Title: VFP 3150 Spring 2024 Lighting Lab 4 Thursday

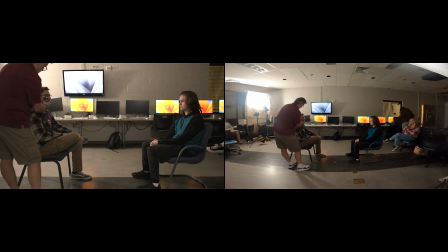[16:44]
40%. Take it down. Take it down to 20. Let me look at 20 for a minute. All right, that's making more sense now.
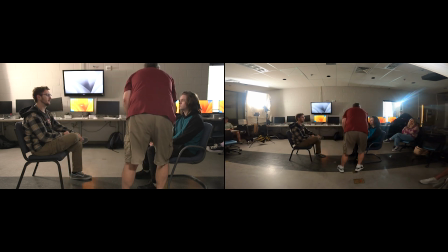[16:51]
That's 2.0. That's 1.8. So those are basically the same.
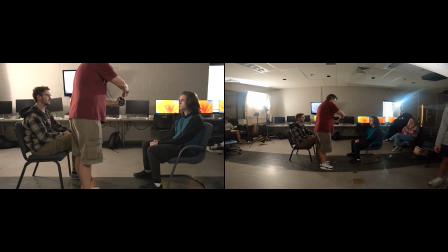[16:56]
I meant to know what I definitely knew what I was talking about whenever I said that.
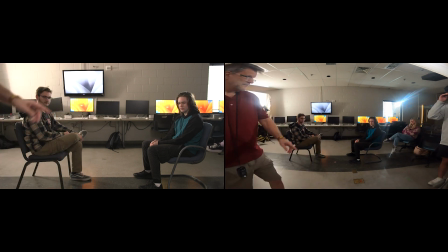[17:04]
And this is 1.1. So our fill light, you can see it a little clearer on Hayden, but you can see it on Benny too.
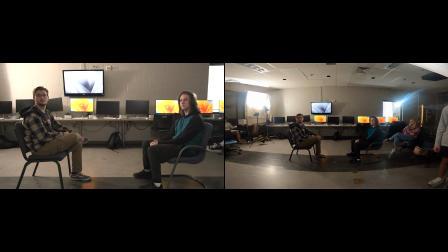[17:10]
Our fill light's about one stop lower than our key. We're on 30? 30. Let's try 35. 20. 20. Let's try 25. Let's just bring it up just a tad. 25? Yeah.
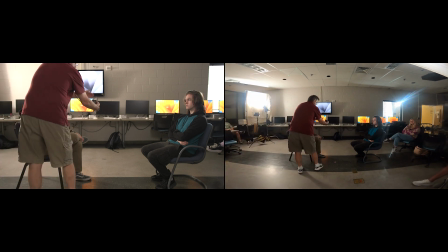Try 30 for me. 30? Yeah.
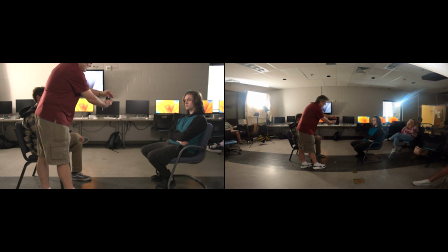[17:35]
Why is this not changing? That's weird. There we go, now it changed. Okay.
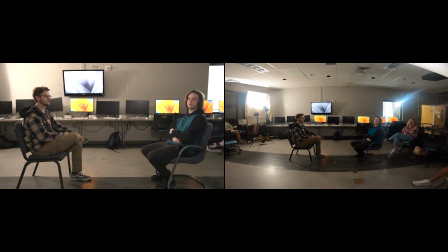[17:46]
35. 35? Yeah. Okay, now we're starting to get a fairly reasonable high key sort of contrast ratio there.
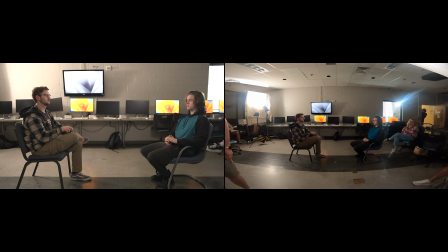[17:59]
I can live with that for now. Okay. Now, I'm not minding a hot spot back here, but I am minding that I've got a little bit of a shadow. Oh, yeah.
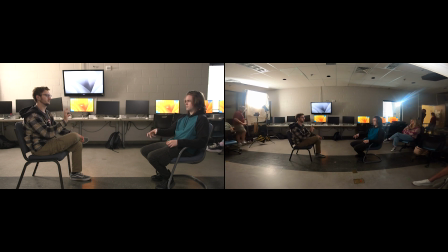[18:14]
Being caused by that, so we're just going to spin that a little bit. Now, we've got the other 120D. All of this in the background is just feeling very kind of flat, right?
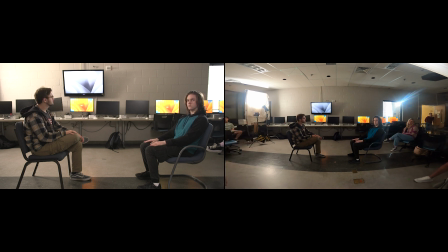[18:30]
And especially the floor and the wall, they seem kind of brighter than our subjects are, which is something we don't necessarily want.
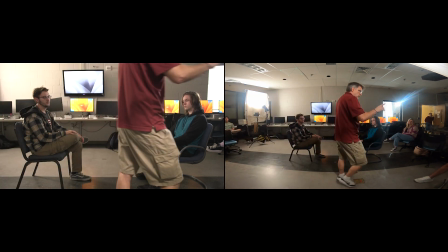[18:39]
Let me get the 120D pretty much where it is.
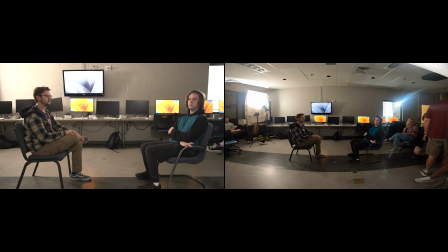[18:47]
For the time being, let's point it at the wall and just turn it on. And let me play with this a little bit.
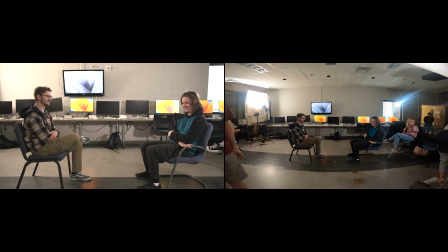[19:00]
Kai, would you mind coming in and getting the color back on that monitor for me?
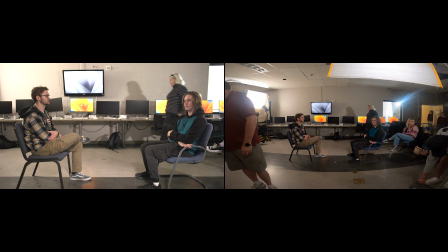[19:04]
So, are we trying to get good lighting or mimic being like having sunlight coming through the Both. windows?
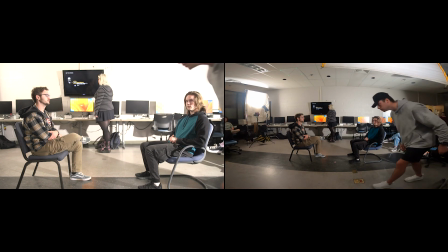[19:13]
We'd like to do both. Okay. Angle it down towards the floor. And let's get some more.
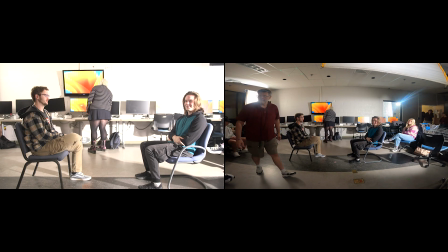[19:20]
There's a nuke going on. Okay, let's take it off the wall.
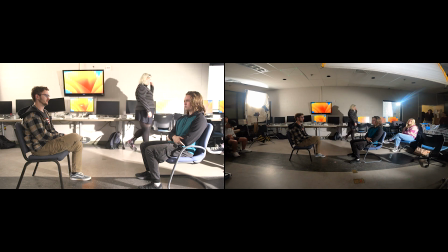[19:29]
And let's just leave it on the floor.
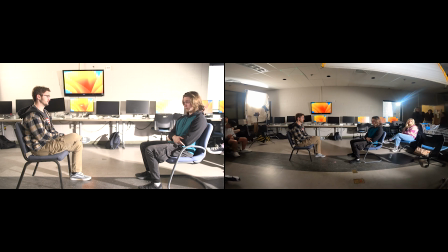[19:31]
Now this we may have to Hollywood this, which would be me hand holding it, but let me have the Venetian line, not that one, but mine.
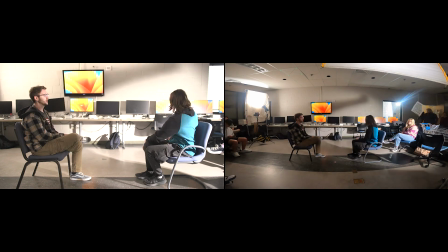[19:43]
Hollywood means you just hold it instead of putting it on the stand. Down with it.
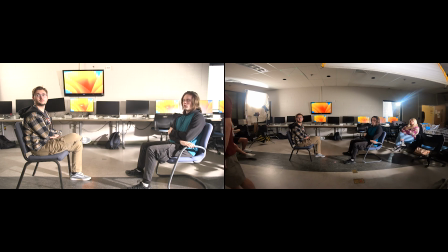[19:49]
I don't want it on the wall, I just want it on the floor. So keep going down, hold it up a little bit. So let's just kind of try to hold it right there in place for the time being.
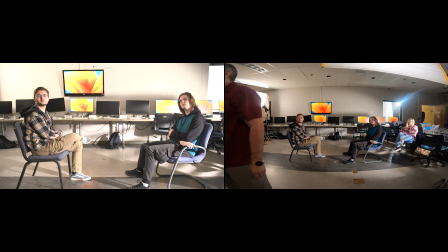[19:59]
We've got a lot of the light off of the wall, but not a lot. It's still pretty damn bright. Let's try.
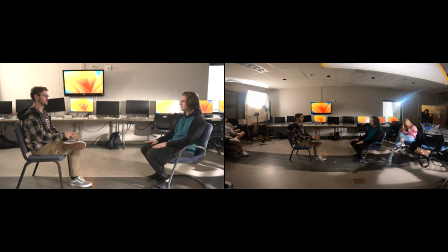[20:08]
So we're getting a little bit of sense of sunlight coming in here, a little bit of sense of sunlight coming in there.
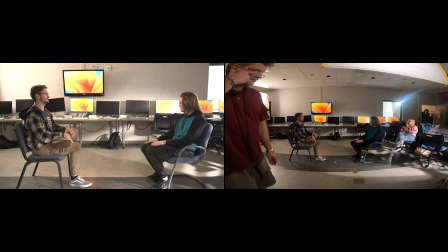[20:13]
Hey Kai, can we get one more C-stand? It feels like we're in a totally different room now.
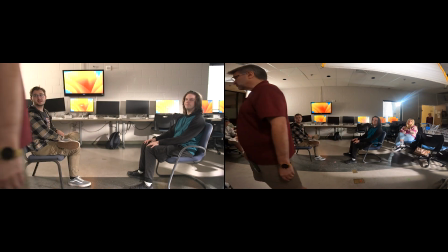[20:20]
Well, that's the goal. It's because Right. I'm here. Right, that's the goal.
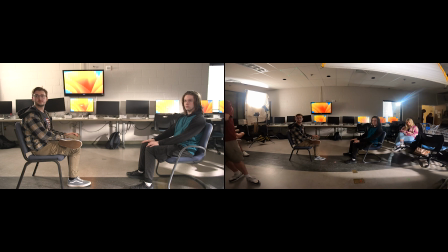[20:25]
Now, one of the things is we've got some nice warm light on Hayden, but the rest of our light is still pretty white. So I would say we want to go in and we want to warm this up.
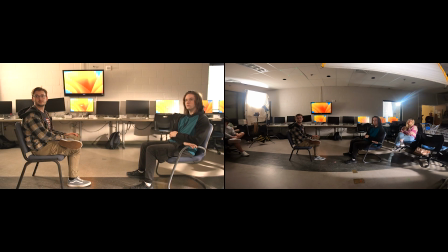[20:39]
Let's take it back to 8,000, which is what we did in our interview setup. Okay. Might be a little much.